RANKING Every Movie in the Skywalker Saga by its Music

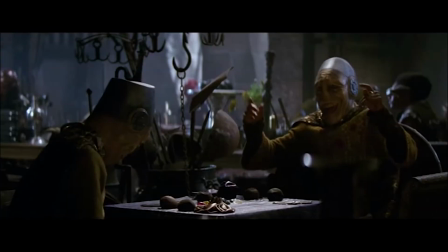By including a scene at Maz's castle with diegetic music was a wonderful and welcome addition as well,
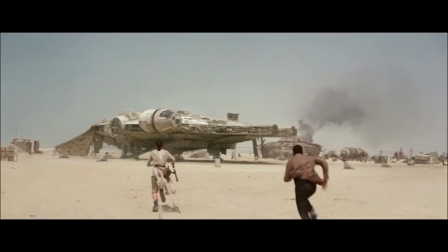even if the music itself felt like it was trying a bit too much.
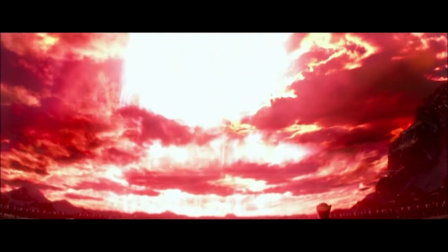The Force Awakens was the moment when Williams first had to continue on without his other half in George Lucas.
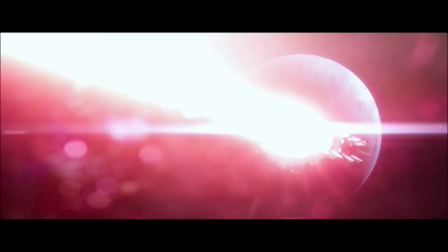And if it hadn't been for John continuing in this sequel trilogy,
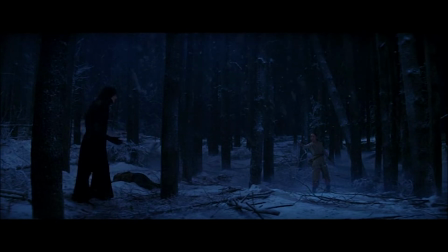episodes 7, 8, and 9 would have seen even more of a pushback from fans. Speaking of fans, many fans have reservations about the quality of the prequel trilogy, and that all begins with some of the plot holes that are debatably found within Episode 1, The Phantom Menace. However, nobody can argue about how incredible the music from the beginning of the Skywalker trilogy was.
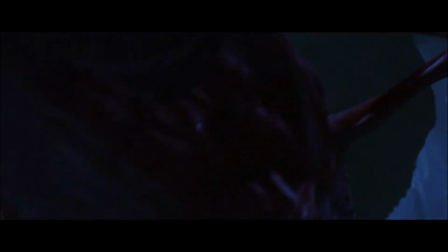John Williams came back to Star Wars after nearly 20 years, ready to amaze us all.
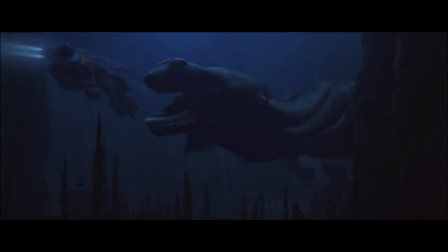Ask anyone about their most memorable moments from The Phantom Menace,
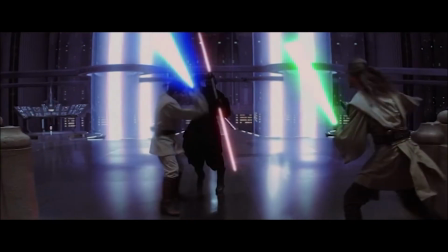and they will likely mention the epic lightsaber battle between Qui-Gon Jinn, Obi-Wan Kenobi, and Darth Maul.
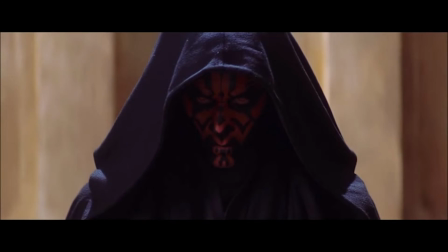And to accompany this battle is the now iconic Duel of the Fates that every Star Wars fan gets a rush from hearing,
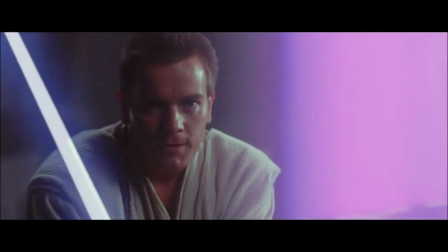even 20 plus years later. It's possibly the greatest music in all of Star Wars,
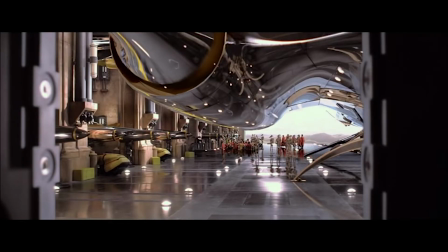and Williams had to recreate the music for the prequels without being able to rely
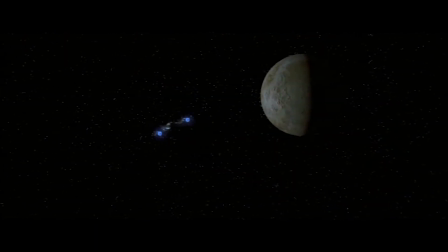on many of the themes and music that he had spent so much time developing from the original trilogy.
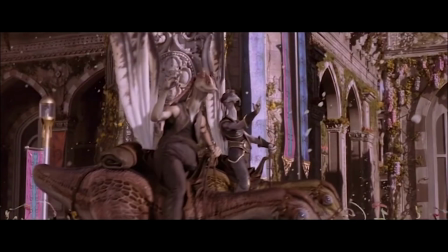And while many find the Gungan parade at the end to be over the top and cheesy, When
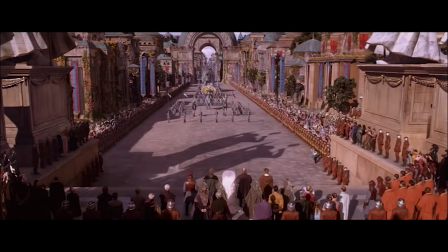we dig deeper and understand what Williams actually did in this scene,
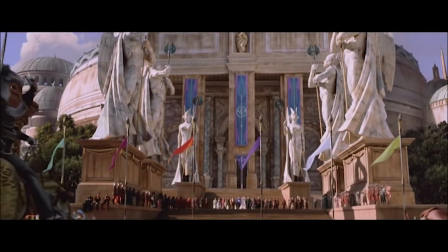we realize it's one of the most genius moments ever as a film composer.
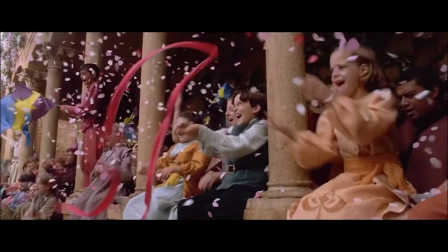But that's for another day.
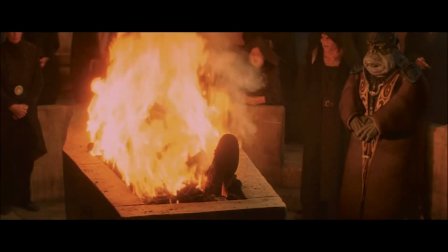We also get this beautiful and soulful music at the funeral of Qui-Gon Jinn that I've always simply been in love with.
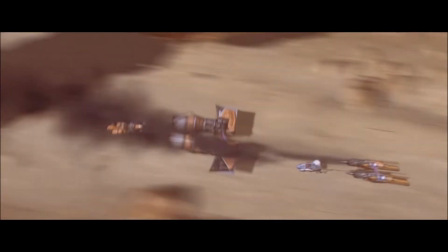And the music that plays during the pod race keeps us attentive and excited throughout the entire race in a way that only Williams can.
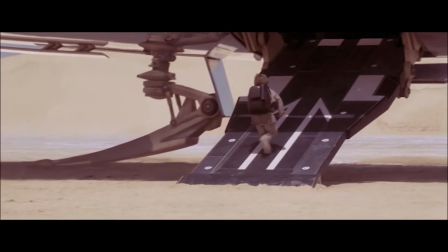John leaned on choir and voices in Phantom Menace like never before, and it paid off big for him and the overall story. Now, any of these final three could be number one on any day. However, I've put the original Star Wars movie at number 3 on this list.
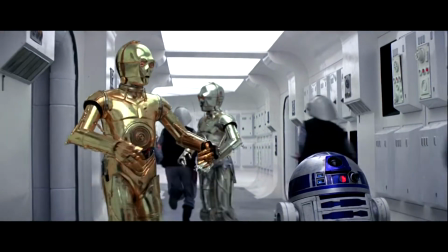To begin this all from scratch, we can never underappreciate just how much Williams accomplished.
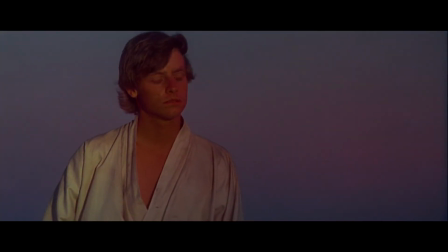This is where we first experienced that music of the opening crawl, the Force theme and the iconic binary sunset,
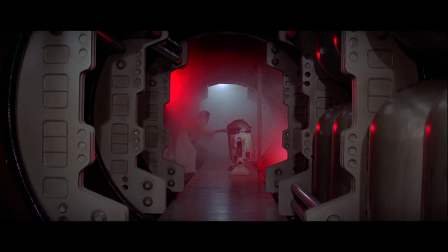Leia's theme, and the Rebel fanfare. The major reasons that I don't put this any higher is simply because of how heavily the
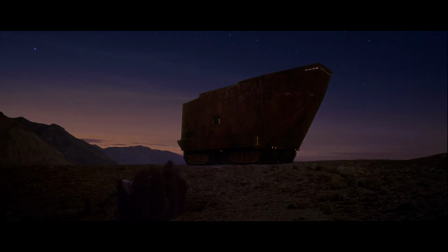score still relies on references to other music that we don't see as much in later movies.
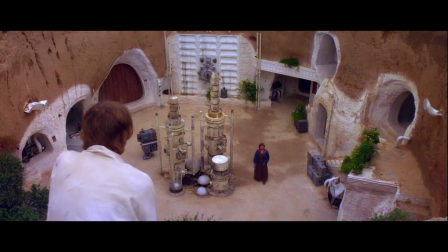And while many times those connections can actually add to the mystique of Star Wars,
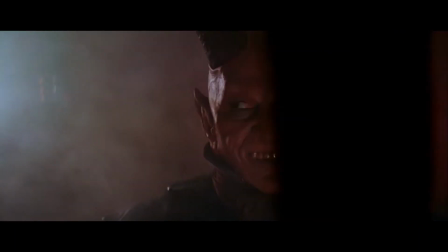it's also become a distraction over time.
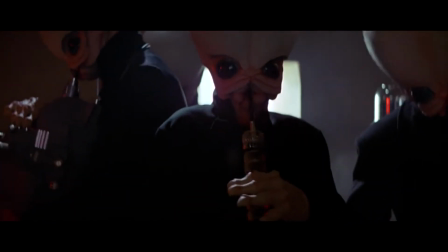The other downside is that the Imperial March and Vader's theme are noticeably missing from this part of the story,
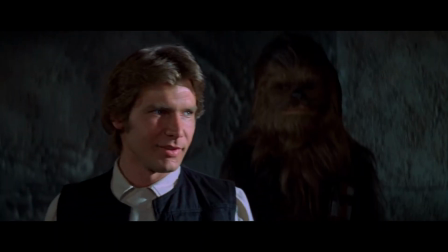albeit that's something that number 2 on this list quickly fixed. If we were ranking the movies themselves, Empire Strikes Back is on the top of most people's lists, including my own.
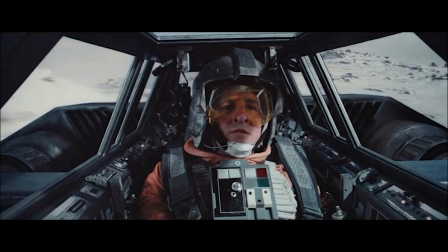And the music doesn't disappoint either, leaving this film at number 2 on my list.
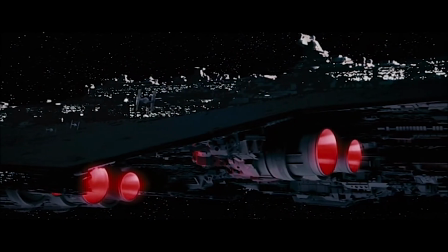The Rebel fanfare is noticeably less present in this sequel to A New Hope,
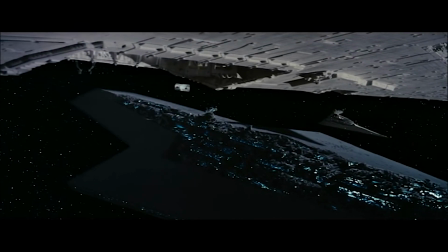as it's overwhelmed by the new Imperial March and Vader's theme,
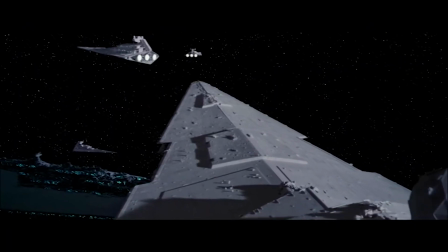just like the Rebel Alliance itself is overwhelmed by the Galactic Empire on the hunt for vengeance.
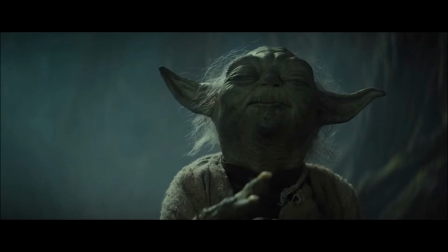In addition, the dark tones of this movie are perfectly balanced by the new theme of Master Yoda as well.
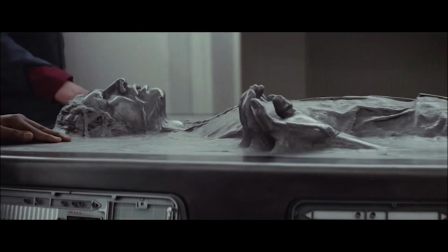It's one of the most ambitious themes for Williams at the time.